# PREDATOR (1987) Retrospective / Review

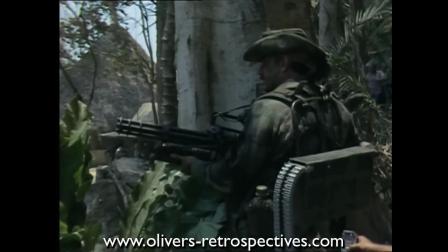He had also been a wrestler beforehand, so he delivers a lot of his lines like a wrestler would. You just have to watch the behind the scenes stuff.
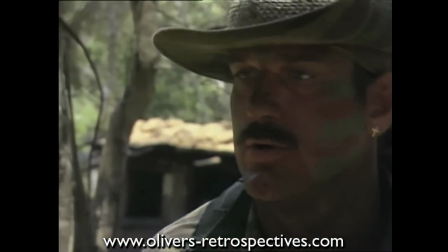Ventura has a big ego and that's what people love about him. That year he also starred in The Running Man with Arnold Schwarzenegger.
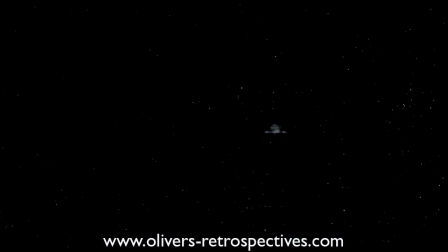The movie opens in space with an alien spacecraft approaching Earth's atmosphere and it jettisons a pod which descends into a Central American jungle.
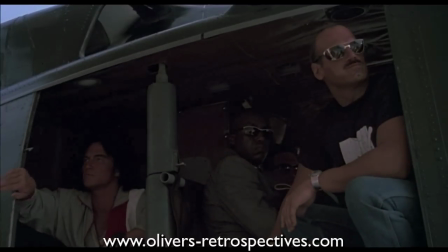Later Dutch and his elite team arrive and are led to believe they are here to assist with an operation to rescue a presidential cabinet minister who had been abducted by guerrilla forces.
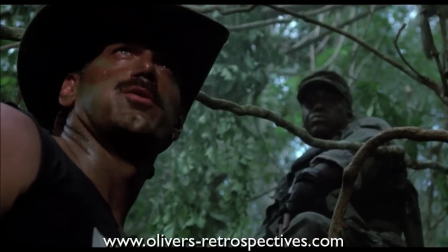The team consists of Mac, Blaine, Billy, Poncho and Hawkins.
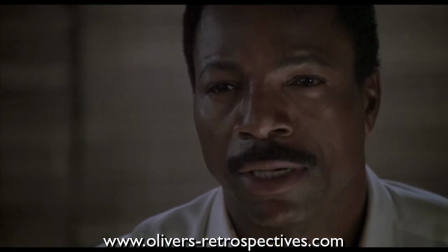Dutch meets his old military friend Dylan who is now working for the CIA who accompanies them as a liaison.
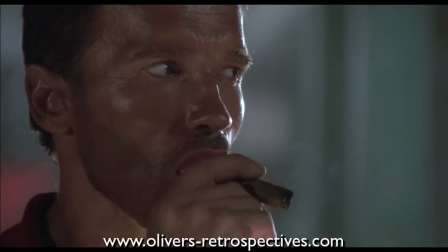Dutch stresses they are a rescue team, not assassins and is not confident about the legitimacy of this mission.
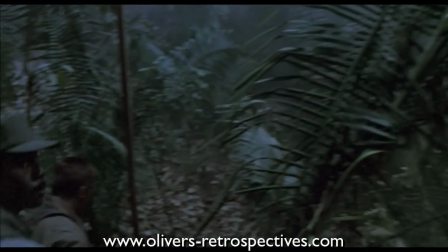The team was dropped off in the jungle by a helicopter and the hunt to track down the captives begins.
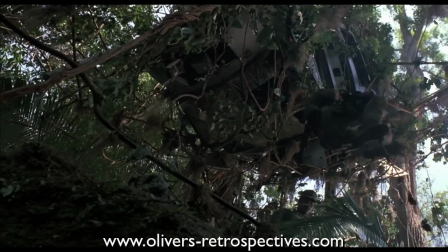They soon find the wreckage of a downed helicopter which was taken out by a heat-seeking missile.
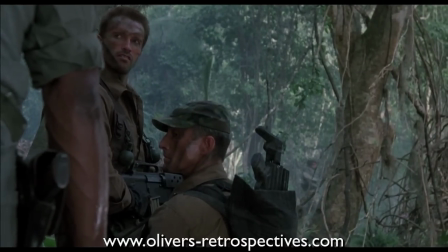Dutch finds this to be very strange. would a guerrilla forces team be that well equipped?
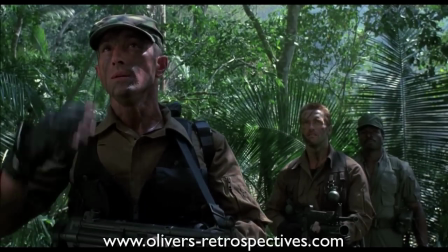Then they come across the remains of an army special forces team whose presence in this area puzzles Dutch.
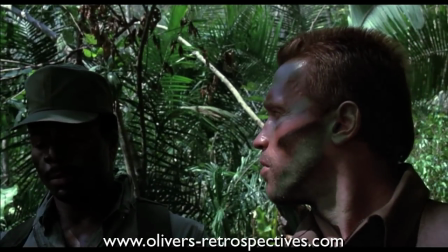The group is horrified to find the bodies have been hung and their skin removed. They finally track down the guerrillas to a heavily defended rebel encampment.
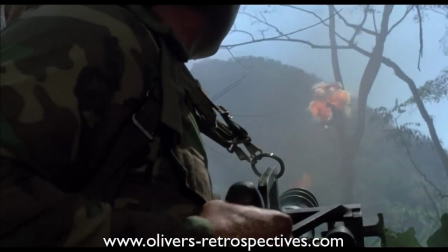Then comes one of the most over-the-top action set pieces of the 80s, and they wipe out all the rebels except for a woman named Anna, whom Dylan takes as his prisoner.
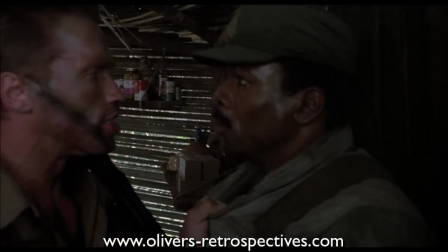Dutch is enraged when Dylan confesses the rescue mission was just a ploy to get his group to attack the rebel camp and
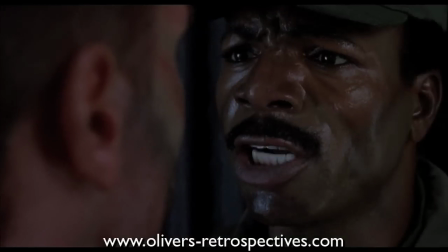that the men they had found in the downed helicopter had disappeared in a failed rescue of the two CIA agents.
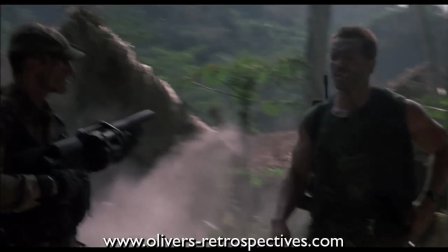Dutch is fed up with Dylan's lies and wants to get out of the jungle.
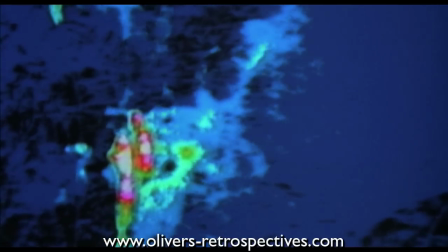As a team makes their way to the extraction point little do they know they are being observed from afar by an unknown creature using thermal imaging.
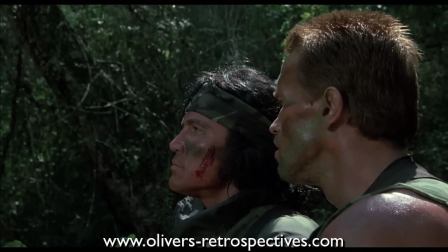Billy gets spooked out when he feels they are being watched, leaving them all unsettled.
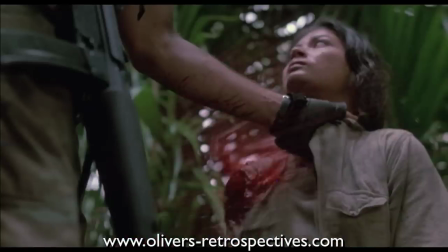Anna briefly escapes but when Hawkins catches her, he is stabbed and dragged off by a nearly invisible creature that spares the unarmed Anna.
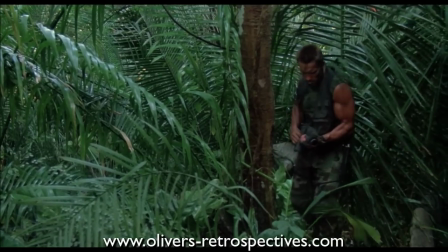This gives an indication of the Predator's motives that he doesn't kill the unarmed.
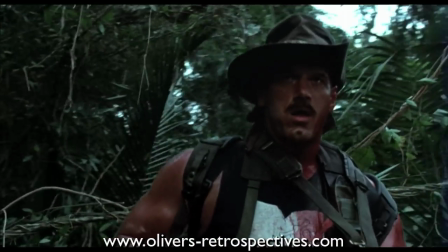Moments later while the team is looking for Hawkins' killer, Bain is taken out by a plasma blast which blows out his chest.
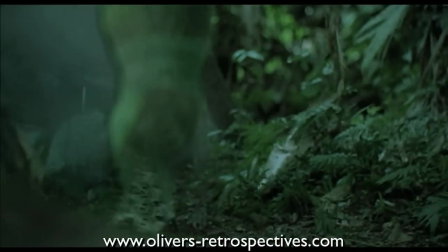Mack captures a glimpse of the creature and opens fire on it, managing just to clip its leg, but it disappears into the jungle leaving some of its blood on leaves.
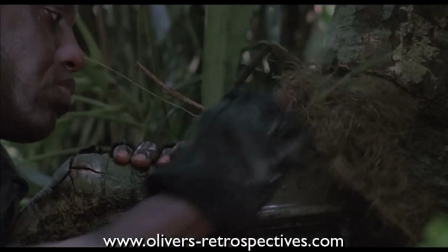They decide to set up a trap for this predator.
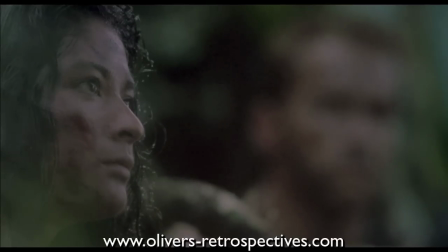Anna describes the creature as something of a local legend, implying the predators have been hunting man for years.
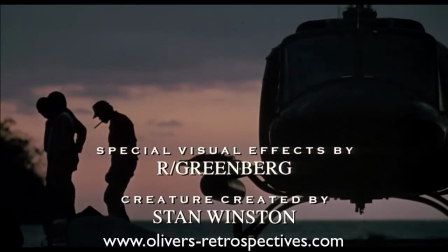Richard Greenberg's optical house worked on the visual effects which involved producing the alien's ability to become invisible,
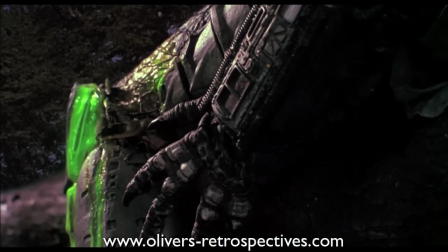its thermal vision point of view, its glowing blood and the electrical spark effects.
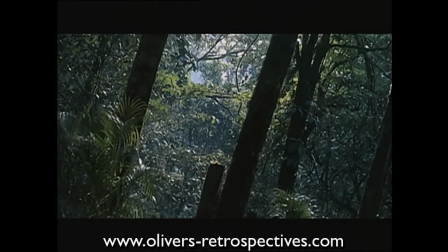The invisibility effect was achieved by filming the actor in a bright red suit, because it was the opposite of the green of the jungle and the blue of the sky.
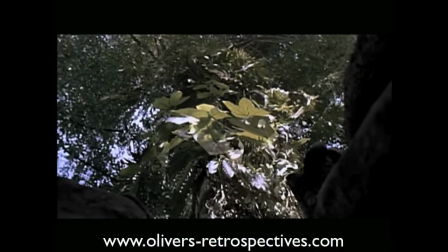The red was removed with chroma key techniques, leaving an empty area. The take was then repeated without the actors using a 30% wider lens on the camera.
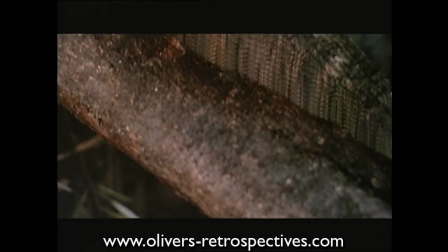When the two shots were combined optically, the jungle from the second take filled in the empty area,
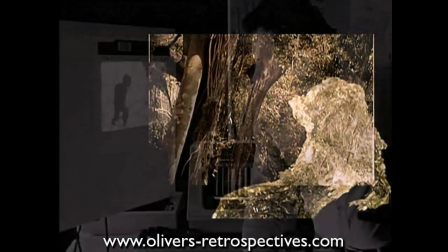because the second take was filmed with a wider lens, a vague outline of the alien could be seen with the background scenery bending around its shape.
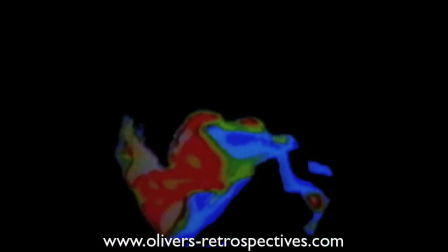For the thermal vision, infrared film could not be used because it did not register in the range of body temperature wavelengths.
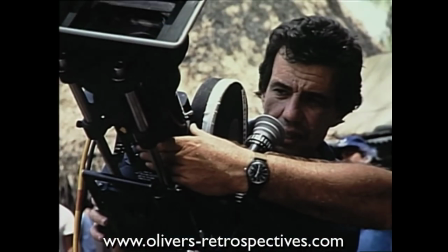The filmmakers used an infrometrics thermal video scanner as it gave good heat images of objects and people.
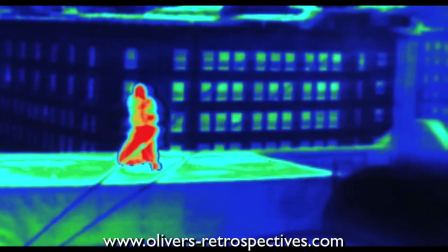The thermal effects are very inconsistent in the film and were certainly improved upon considerably for the sequel.
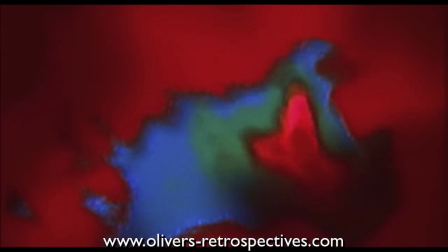Near the end of the movie, it makes it very difficult to see what is going on during the face-off between Dutch and Predator.
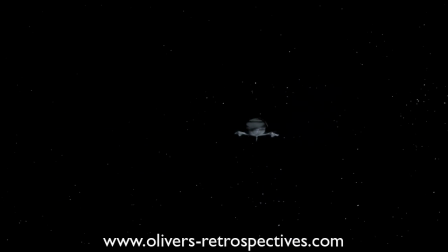Additional visual effects for the opening title sequence of the Predator arriving on Earth were supplied by Dream Quest Images, who later worked on the Abyss from Total Recall.
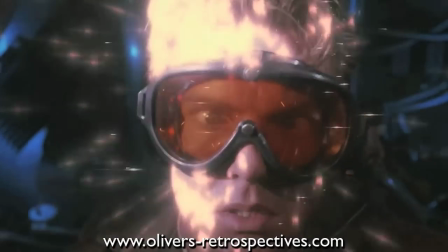Predator was nominated for Academy Award for its visual effects, but unfortunately lost out to Inner Space.